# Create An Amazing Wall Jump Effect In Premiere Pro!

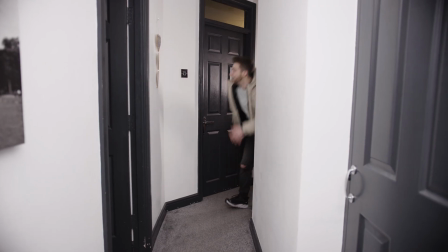(0:00)
In this video, I'm going to show you how to do this really awesome wall jump effect inside of Adobe Premiere Pro. So let's get into it. So in order to do this effect, you first of all just want to make sure that you put your camera onto a tripod.
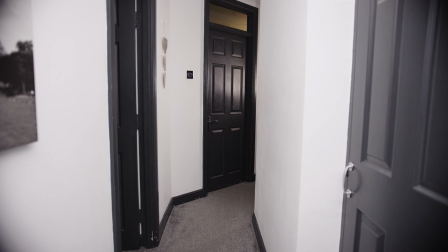(0:12)
And then once you've done that, you just want to film the empty space for around 5 to 10 seconds. This is your clean plate and you need your clean plate just in case you need to do any masking or you need to remove anything from the frame. So if you have your clean plate, which is your empty background, then it means you can make any fixes if you need to.
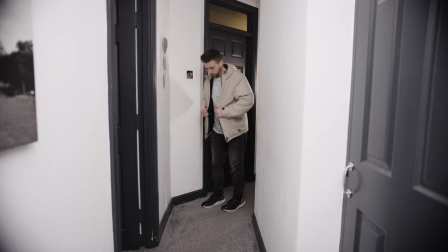(0:31)
Then once you've got that, you just want to run ahead and do the action. So as you can see, this is me just jumping at one spot on the wall. Then once you've got that, you can clear the frame for a second. Make sure you're not casting any shadows. Figure out what items are going to come off you. So in this example, it's a coat and some shoes. And you just want to throw those at the spot where you did the jump.
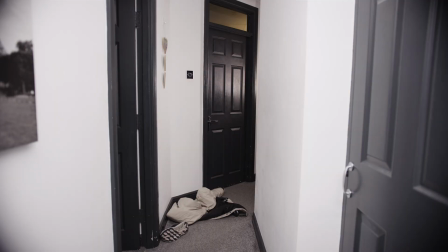(0:52)
So if you jumped halfway up the wall, you want to make sure you throw them at that same point. Then you just let them drop on the floor and you just let them set. Hold that shot for a few seconds. And then you just want to get your shot where you're coming out of the door or walking around from the corner to finish this all off.
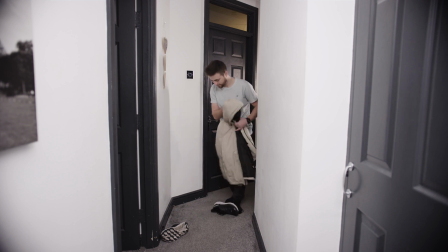(1:08)
So essentially, once you've got all of these different elements, we're just going to do some clever masking and cuts to join them all together.
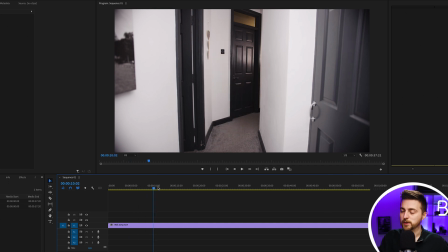(1:15)
So let's begin with that process. So I'm just going to start with the beginning. So this is me just walking up to the wall. And then at this moment in time, when I hit the wall, so here, this is where I'm going to do the cut.
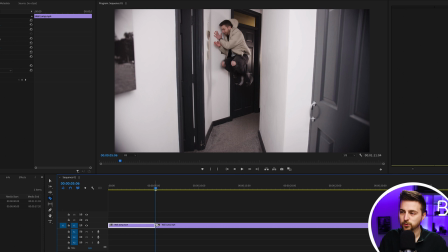(1:28)
So I'm just going to press C on the keyboard to load the razor tool. Then I'm going to move over to the point where the coat and the shoes hit the wall. So here, we'll make a cut there and then we'll move those two clips together.
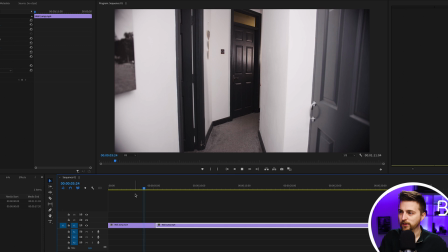(1:45)
So as of right now, you should end up with something like this, which looks pretty good already. And then from there, you will just wait till those have settled, make another cut. Then we'll scroll through to the point when I'm inside the door. So here, then we'll just delete that middle part and move that video over.
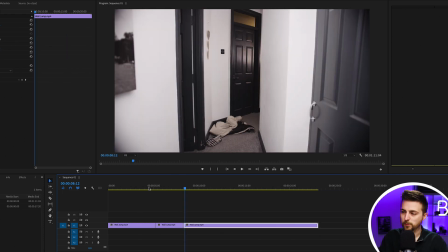(2:04)
And when we play this back, that looks really good. Now, if you feel like there was a little bit of a change in light in this moment here,
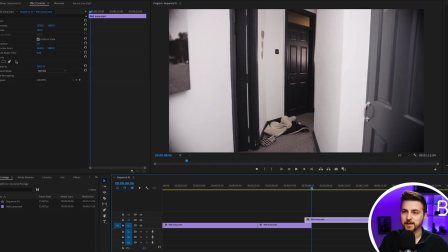(2:15)
then you could just drag the top clip back over and you could just add a little bit of a subtle crossfade just to join these two clips together.
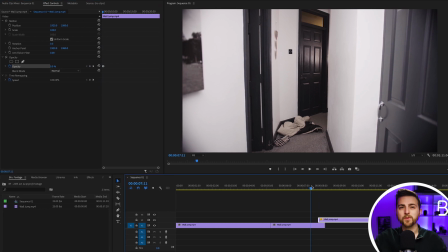(2:24)
Because there's no movement here, we can't hide the cut as easily. So if you add a little bit of a crossfade when they settle, that's really going to help to merge these two clips together. You don't need a crossfade here because the action is helping the cut. But because there's no action here, you need that crossfade just to merge those two together. But once you've done that, essentially, you've just created the effect. Now, before I carry on with the video, I'm first just going to take a quick break to talk about the Brooker Films courses.
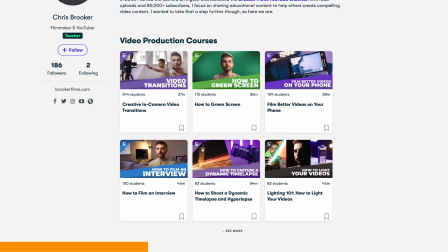(2:51)
And in particular, I'd like to talk about the Premiere Pro course. It's a 3.5-hour course, and it teaches you everything you need to know about Premiere.
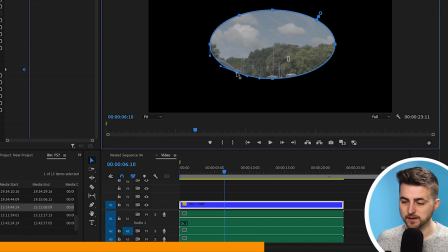(3:00)
So this covers import, organization, creating titles, green screen, multicam, and so much more. So if you're interested in watching the Brooker Films Premiere Pro course, then click the link in the description below.
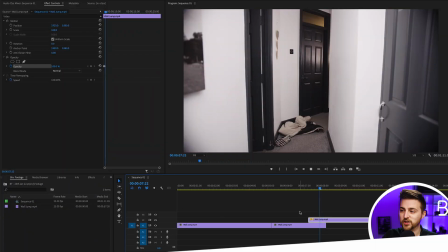(3:13)
Now, back to the video. So as you can see, that was really quick and really simple to do.
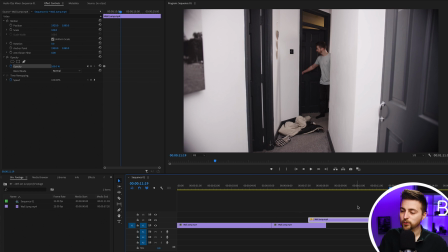(3:18)
Now, if you wanted to, you could highlight all of these footage layers, highlight all of these clips. We'll right click and select nest. And you can call this whatever you want, but I'm just going to leave it as the nested sequence 01. And then you could either add a digital zoom in by animating the position and the scale over time.
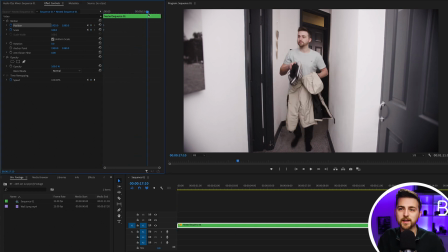(3:35)
So if you just set your scale and position to 100 and this option here at the beginning,
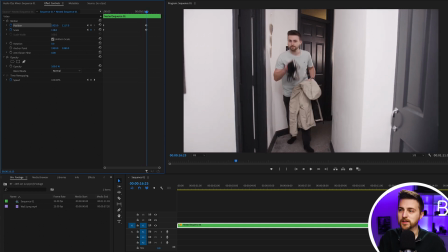(3:41)
then you scroll through to the end and you increase the scale and the position again, you can see you're just going to have this nice subtle push in.
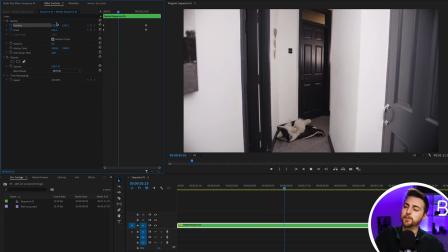(3:50)
So that basic camera movement really helps to hide that cut. Of course, though, if you didn't want to zoom in and you wanted this to feel more handheld, then we can just delete what we've just created.
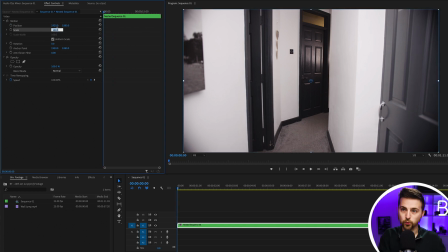(4:00)
And then we're just going to increase the scale to 105. Create branded keyframe on the position.